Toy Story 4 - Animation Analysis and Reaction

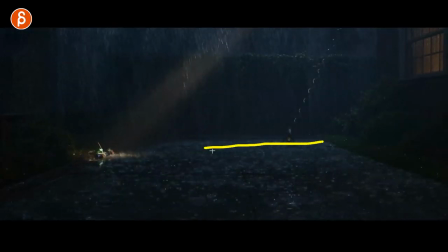(7:44)
It's one of those things that if you have a prolonged moment of repetitive action, think about when you can put in contrast. So instead of repeating itself, he has that little extra strain and jump into that action there.
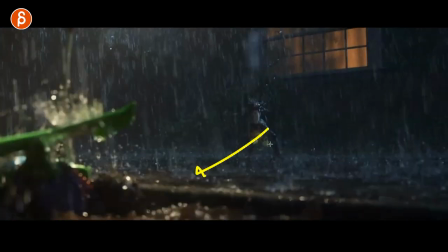(7:56)
So that's something to pay attention to when you do have something where characters running, walking, or doing something that's repetitive so it doesn't become boring.
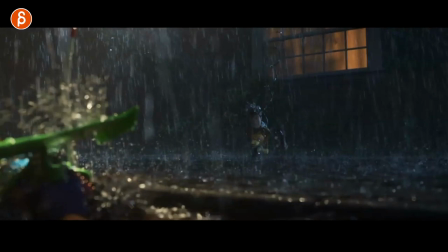(8:03)
It's not like, oh, that's just a cycle we just plugged in. This could be a good opportunity for you to do something a bit more interesting with contrast.
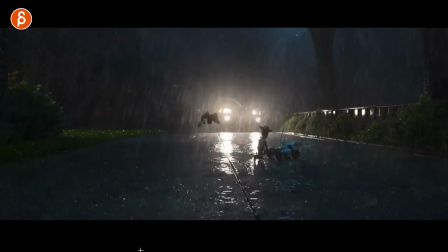(8:11)
Also love this here. just with the lighting and the silhouette.
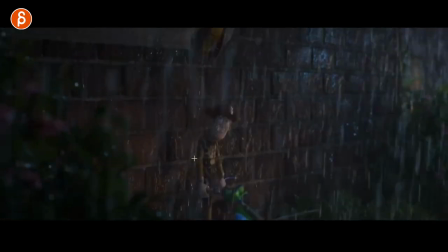(8:16)
And I love this too, with just that, I love that pose, how it's just so unsure in that face, how it goes up.
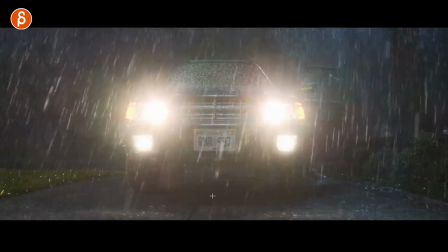(8:24)
It feels like even the hat is down with the rain. It's so good. Now, here's something else. And again, this is something else in my series where the environment can affect your animation, the thought process, and also body mechanics. And the character comes out and it's raining like crazy, he puts the hoodie on, and here's the thing. He has to hold this.
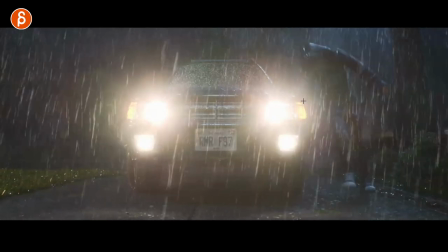(8:42)
This already forces asymmetry in your posing. There's a bit of a lean because of it as well, because he doesn't want to bring the face up and have the rain in his face.
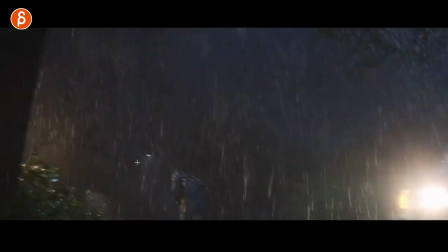(8:50)
And you can see how with that run, arms together. It would be a completely different run if it was really, really hot and he would just be walking or running. Also, if it's hailing, the pain of it, that would be different. So once again, if you have something like this and you put a character in environments,
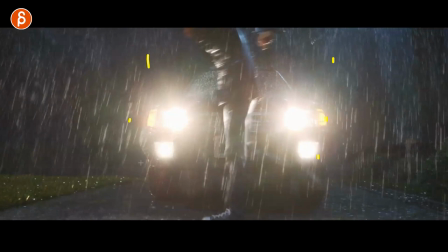(9:08)
well, maybe make it rain or it's really hot or it's snowy or just windy. and that will change
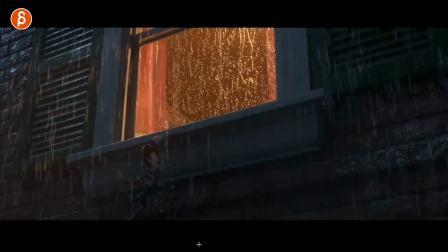(9:13)
the mechanics and the actions of your character and I'm focusing a lot on this whole beginning but there's so
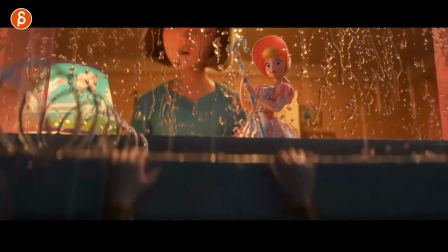(9:19)
many awesome moments I just wanted to point out so for instance when she knows that someone is behind her like the pose doesn't
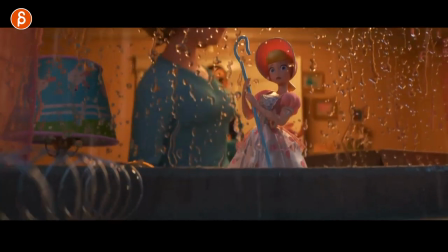(9:26)
change I love the attention to detail where the eyes are still moving she still has all of that but nothing else is moving she's a toy she can't there's a
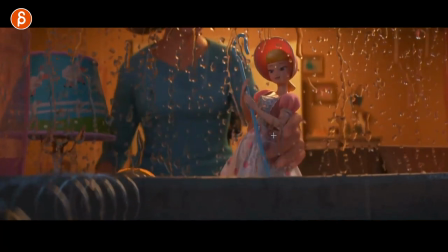(9:33)
human behind her and I look when she touches her it goes back into well that is
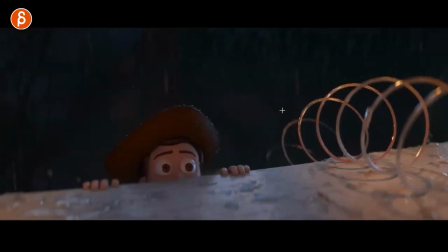(9:38)
the pose that the toy has and it stays even
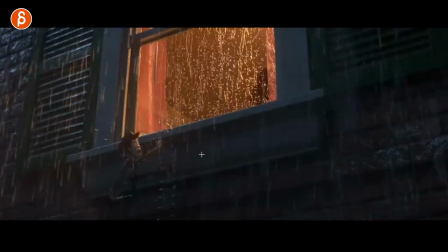(9:42)
through all of this this tiny tiny i just love that stuff something else that was cool i actually cut that out as you can see the window
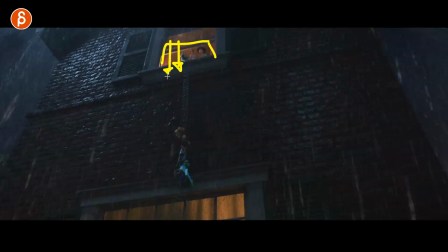(9:50)
is open and the parents come and shut that window in one quick swoop it goes bam and that closes this and he
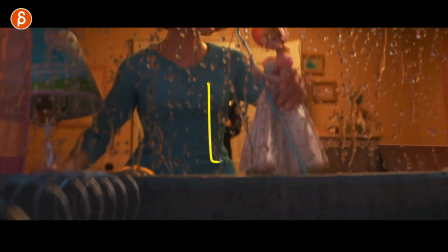(9:59)
has to go back now why am i saying this because i like the contrast of it was important to shut this window because of the surprise moment and to add energy
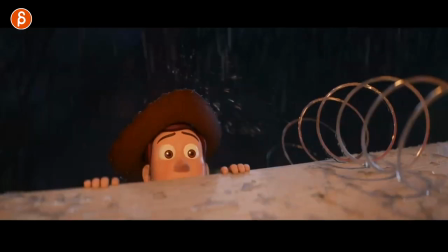(10:08)
to the scene because of that quick surprise moment but look at the contrast when we have this here when they open the window watch this right
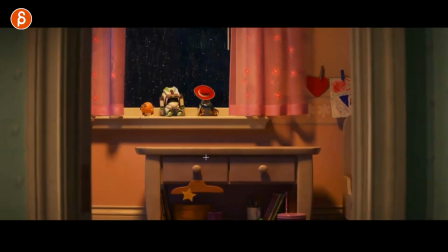(10:17)
there see that you got that little it opens up and it's a fast moment slows down a bit that's a very very tiny change in the spacing
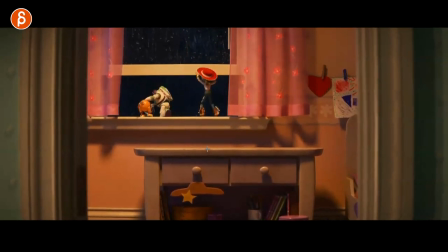(10:27)
stops a bit and then one more time to open it up even more just because they are a not as strong like a
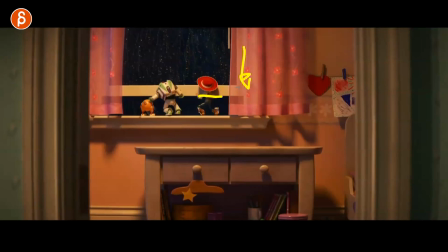(10:36)
human can bring this down much much easier way and a toy with less strength of course so there's that if you just want to be picky about this but again just the way they open this there are many reasons why you would open or pull or do anything with an object and think about that too when your character let's
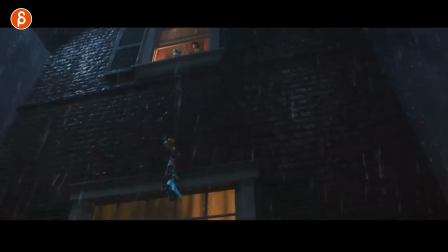(10:54)
go back here all right let's pretend the shot would be this where someone closes a window well think about who is that character what's the strength of the character what's the material is it easy to push or pull or whatever it is but then think about the situation is
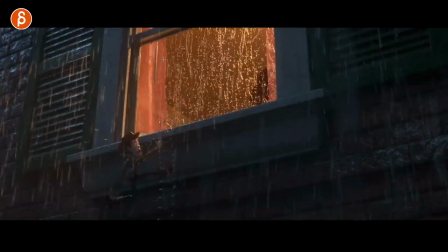(11:10)
it more important to to close it slowly for whatever story point or quickly you want to showcase that it is hard to open or to close and
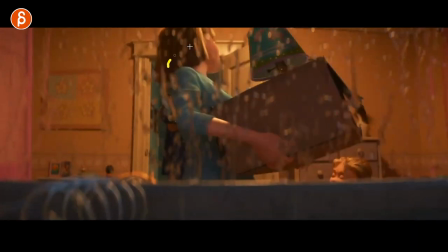(11:17)
so on and so on so if you do add a character into a set think about who is the character what what is their relationship to that set
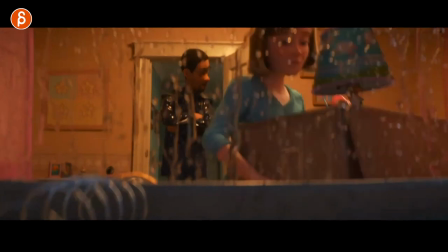(11:25)
the scale the strength is there for the first time but also storytelling wise is it important to open something quickly or to open this slowly
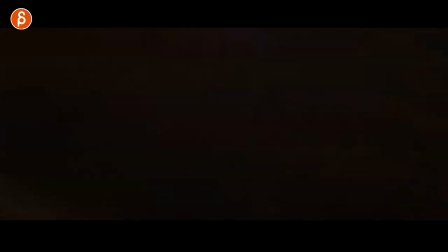(11:32)
it's very picky but i have to point that out i thought it was very cool it's title detail speaking of detail when you get to the sequence here
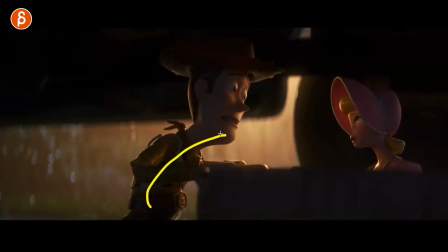(11:40)
i love that too besides the awesome renders where he is really leaning in because he wants to a stay here but he wants her to